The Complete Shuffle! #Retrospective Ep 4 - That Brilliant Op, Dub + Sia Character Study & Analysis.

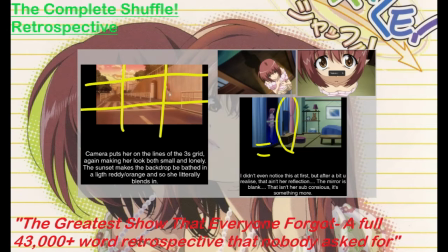12:11 She's placed along the line of the centre-right of the nine quadrant, which immediately helps her to look small. This is then added to by the sunset which baits the whole area in a warm red, making Sia's seemingly vibrant hair blend into its surroundings.
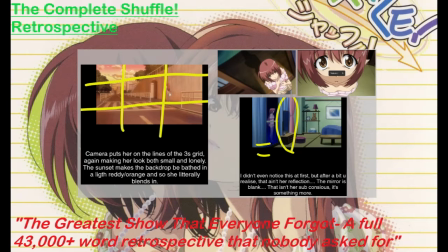12:29 The whole shot is great and provides in us what she's feeling right now, small, lonely and beaten. It's followed by more use of lighting, and to great effect, as we watch Sia walk straight past her father, who still expects her to make dinner, despite the late hour, and into the darkness.
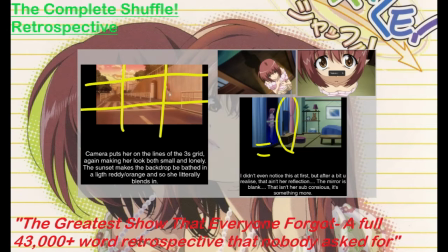12:44 Now we know that she's essentially not even seen him due to being lost and taught, and is heading straight to her room. But visually, we watch her step past her father, a god-bast in the light of his traditional Japanese home, and straight into a bleak darkness.
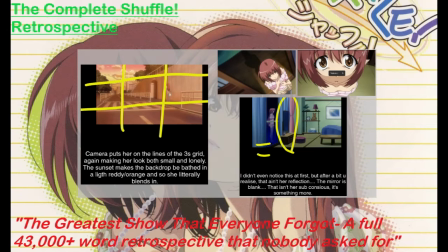12:58 It's brilliant. But all these nice examples of lighting to communicate her mental state are soon overshadowed by what occurs next. Sia enters her room to hear a voice not quite her own. There's so many great shots here, starting with a top-down look at her face, his reaction to the voice. It's downright terrified, and the angle seems to almost shrink all her features.
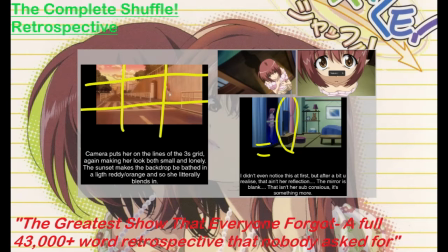13:17 The body she flaunts so openly in fanservice scenes now seems small and unassuming. Such angle of Sia standing in the doorway soon arrives, and with it we see her littlest shadow now looms large behind her.
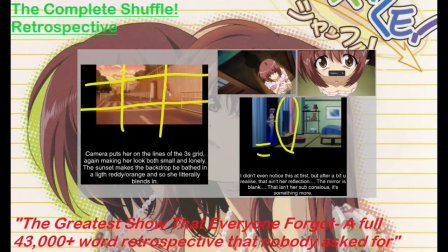13:32 The conversations between Sia and Kid Cure are great. While they may not be wholly accurate to schizophrenia or bipolar syndrome, they never actually claim to be. while still being some of the most easy-to-understand representations of mental illness in all of anime. She initially comes across as an antagonist, which is a nice touch, as while I'm glad she's eventually revealed to be well-meaning,
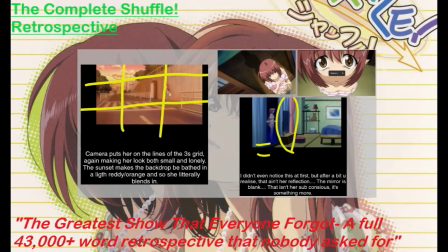13:51 her initial hostility adds a layer of tension and risk to the otherwise passive character-motiv-driven storyline. The mirror, which has loomed over Sia all series long, refer back to the bedrooms, and has frequently reflected a different expression to the one Sia is wearing, is now paid off as the confrontation goes on between the two.
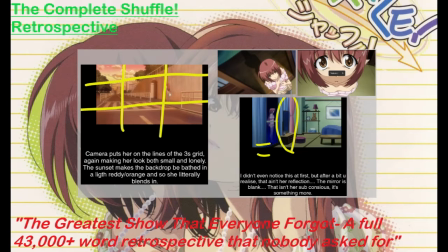14:10 That is till you realise Sia and the camera aren't actually looking at the mirror. In fact, it's blank. Kikyo-kyo is instead standing, legs surrounded in a haze behind the mirror. If a mirror is the gateway to the soul, then she is literally said soul hiding behind the eyes, or visually behind the blank mirror.
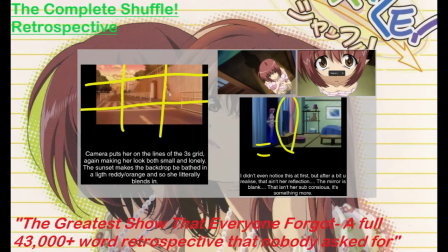14:29 It's a nice touch, and it can take a couple of seconds before you even realise the discrepancy. Adding on an almost spooky element to the scene. Alternatively, the camera keeps returning to Sia, but from a far-off view, making her look even more afraid and frail.
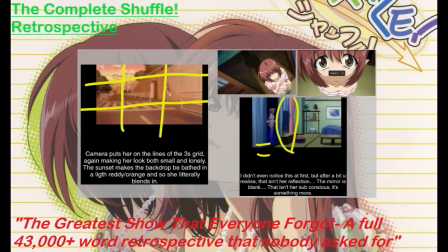14:43 Even her stance backs up, her hands prostrated as though to prey, and her face partially turned away. The two argue with Sia finally admitting that she doesn't feel worthy to pursue Rin any longer, and admitting a degree of guilt at the fact that Kikoko can never find love for herself.
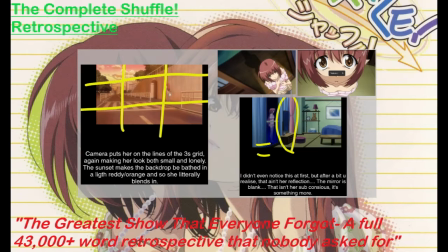15:01 In an instant, Sia's expression changes, revealing that Kikoko has taken control of the body. The foreshadowing for this up along in Sia's reflections, as well as when she briefly took control, snapped some sense into Narane in episode 14, come to full fruition here as Kikyo assumes command.
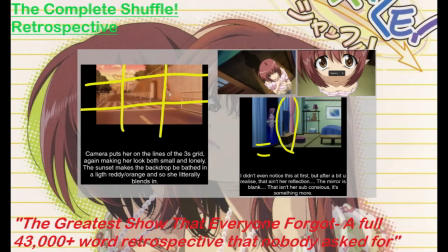15:18 I'm really sorry for saying that name different each time. I think there's actually something pretty unsettling about this whole thing.
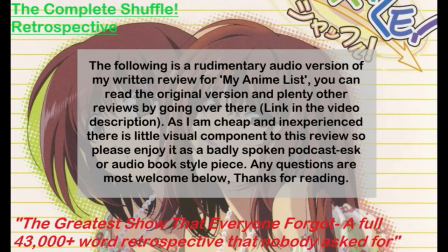15:24 The idea that your body could suddenly be grasped from you and your consciousness unwillingly locked away. We also get another great example of Shuffle's abusing of its animation medium by using slightly harder drawn expressions with narrow eyes to clue in the audience of the change in persona.
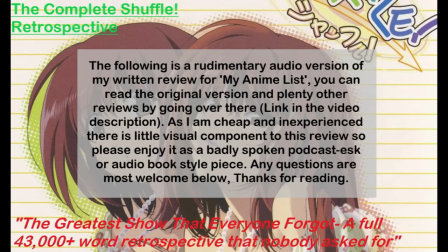15:42 So then how did we get here, one might wonder. Kikyo seems to be antithetical to Sia. She's overly aggressive, sexually charged and seemingly highly selfish. However, examining her and Sia more closely reveals far more similarities than not.
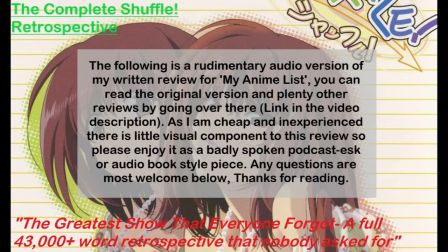15:58 For one, while she isn't as aggressive as Kikyo, Sia is arguably the most forward of the harem group, a fact that comes to a head in episode 10, when she or her father accidentally spread a rumour that she's to be wed to Rin.